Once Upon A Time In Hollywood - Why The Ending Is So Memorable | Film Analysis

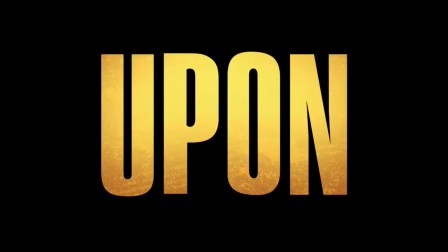Once Upon a Time in Hollywood is a film most people are probably going to see
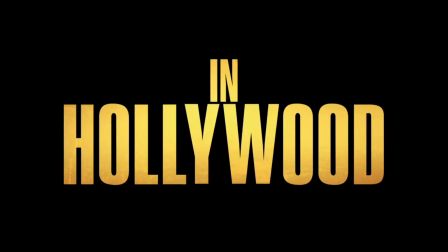simply because Leonardo DiCaprio and Brad Pitt are starring in it.
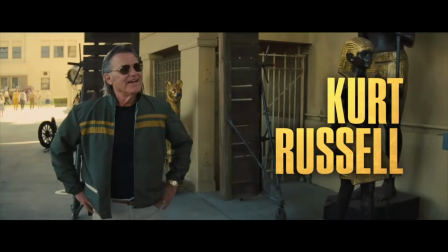They along with the rest of this star-studded cast were enough to fill theaters, but it's also a Quentin Tarantino film.
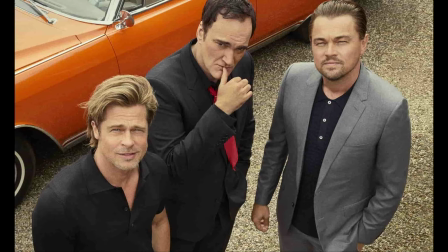So at the very least,
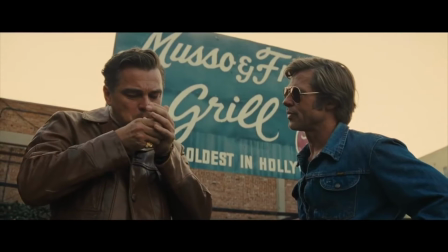you know it's going to also have some really good dialogue and be a film that looks amazing. and this is
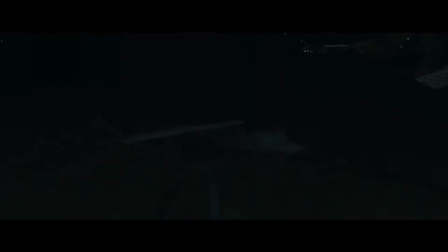definitely the case here it's a film that deserves to be talked about and for
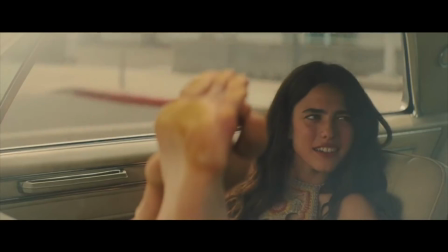those who've seen the film i'm sure you are left with some pretty lasting
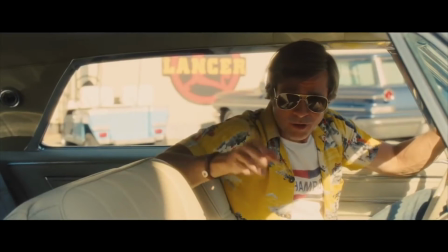images especially when it comes to the film's ending so today we're going to take a look at why
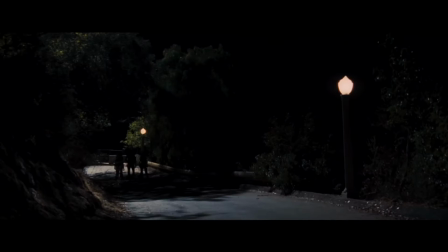why the ending to once upon a time in hollywood is so memorable once
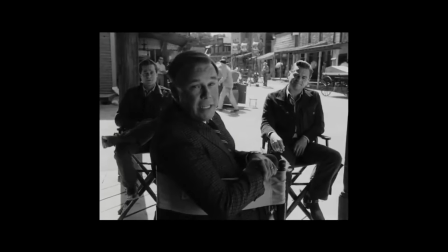upon a time in hollywood follows an actor named rick Dalton,
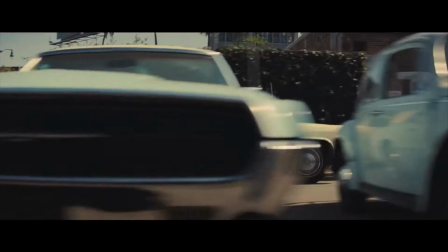along with his stuntman Cliff Booth, as they navigate through the ups and downs associated with life in Hollywood.
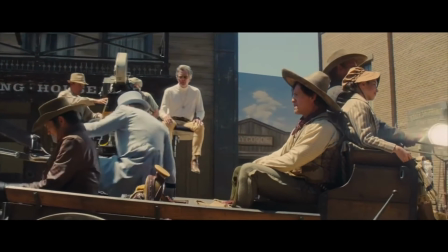While the film mostly serves as Tarantino's fictional love letter to film and cinema,
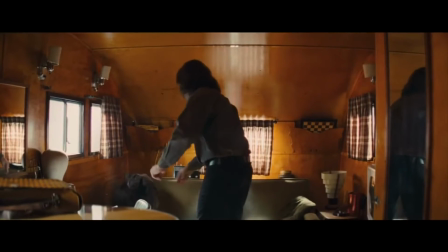there are some subplots that are very real, such as the consuming aspects of being a Hollywood star and
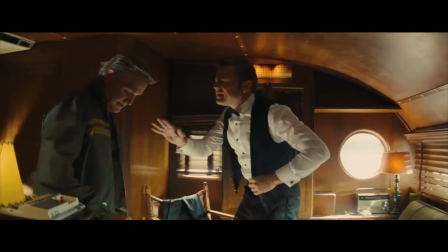the pressures stars may face while attempting to maintain that celebrity.
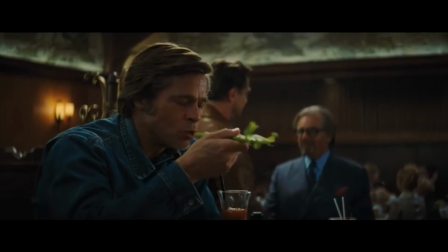There is, however, another plot point in the film that is a bit more sinister,
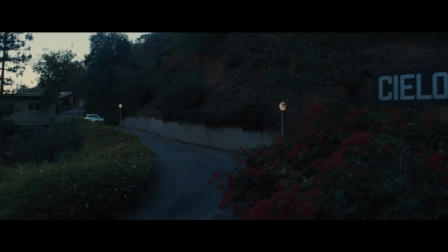yet it's taken directly from real-life events. This would be the Tate-LaBianca murders of 1969.
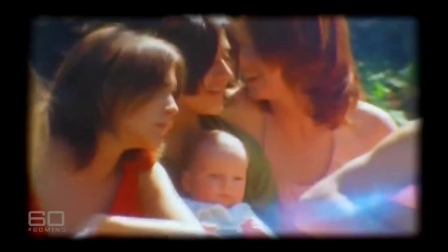For some quick elaboration, these were a series of murders committed by the Manson family,
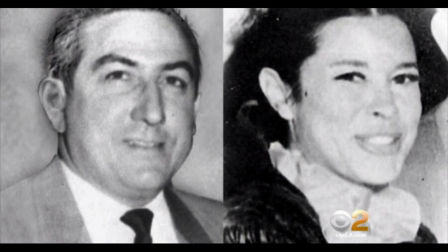which included the killings of store owners Lino and Rosemary LaBianca,
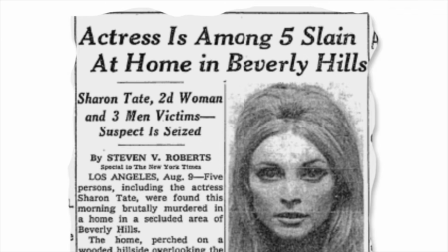but the film mainly focuses on the events that included actress Sharon Tate and four of her friends.
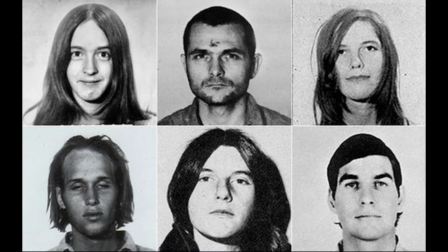The cult members, who don't even deserve their actual names mentioned in my video, were ordered to break into the home of Terry Melcher,
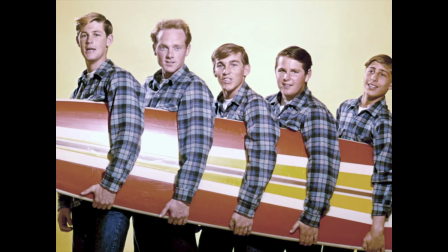a record producer with ties to acts like the Beach Boys and the Birds and kill everyone inside the house.
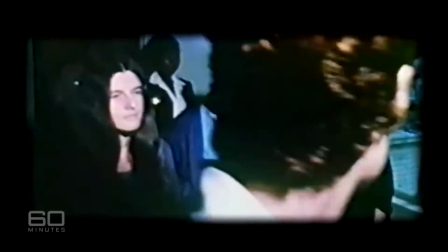The reason being, Melcher refused to produce Manson's music in the past,
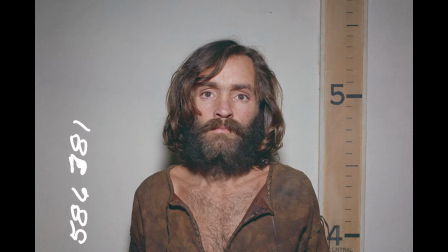leading to Manson wanting the ultimate revenge however the only problem is that Melcher
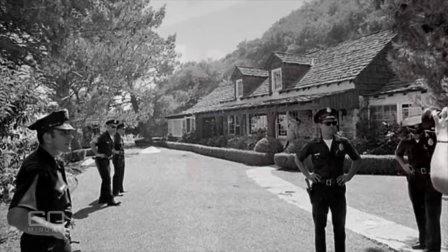no longer lived there and the home was being rented out to acclaimed movie director
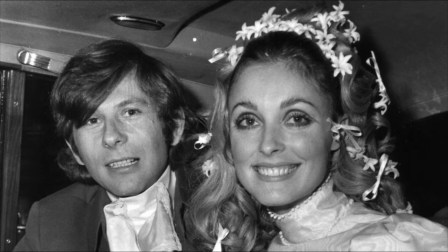Roman Polanski and his then eight-month pregnant girlfriend Sharon Tate.
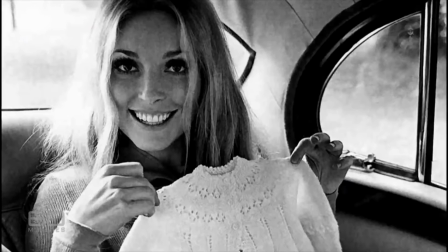Unfortunately this didn't stop the cult members from entering the home and murdering everyone inside of it including the pregnant Sharon Tate.
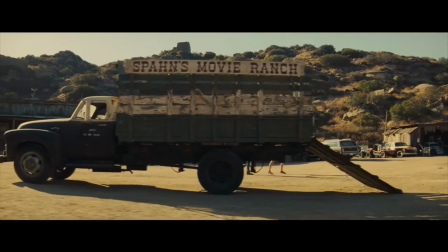Now, knowing this, watching the film, as soon as the Manson family is mentioned,
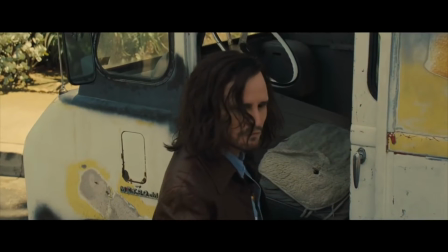we, the audience, can't help but feel like there's this underlying sense of doom and dread,
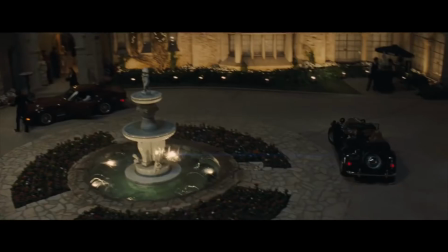despite an otherwise wholesome and playful tone. For example,
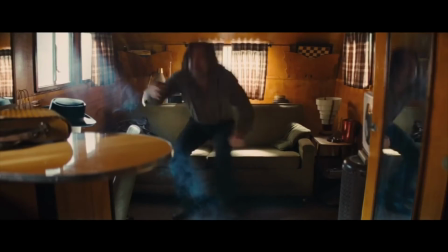we can go from scenes of Rick Dalton comically performing on a TV set to Cliff meeting the Manson family at Spahn Ranch,
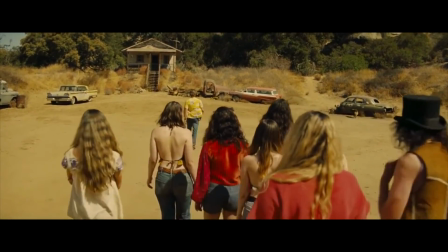which is also a real place. For a film with conflicting tones,
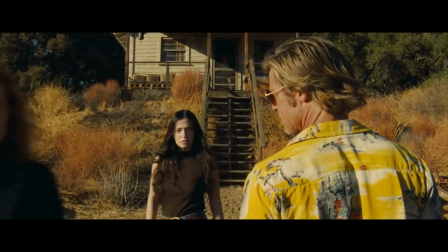Tarantino manages them perfectly, as this is genuinely one of the tensest scenes I have ever watched.
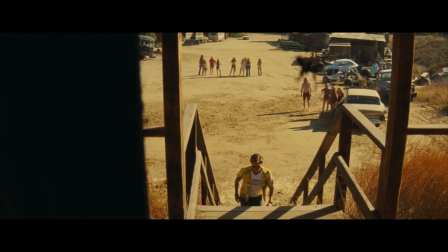Because of what we know from the Manson family in real life, we can't help but feel like this could be Cliff's undoing here.
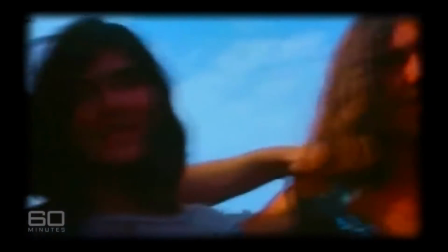He delves deep into their world, with no backup or help.
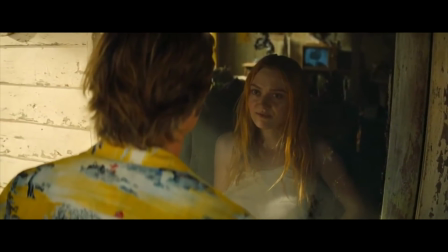The sound design paired with masterful direction and the subtle
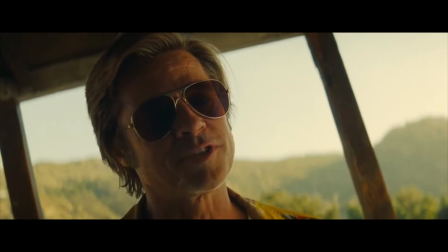switching of camera angles is enough to have us on edge throughout the entire encounter.
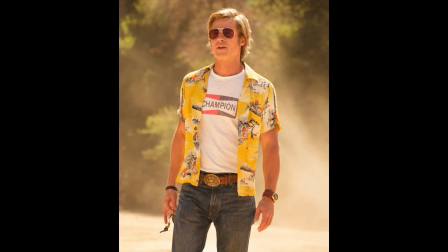Cliff, however, survives this ordeal, but this is enough to keep the sinister undertone throughout the film,
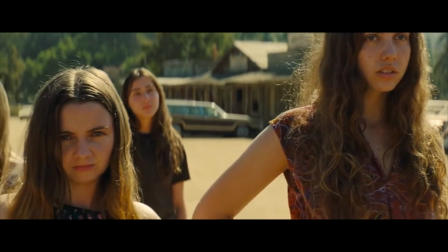which is important for its forever memorable ending.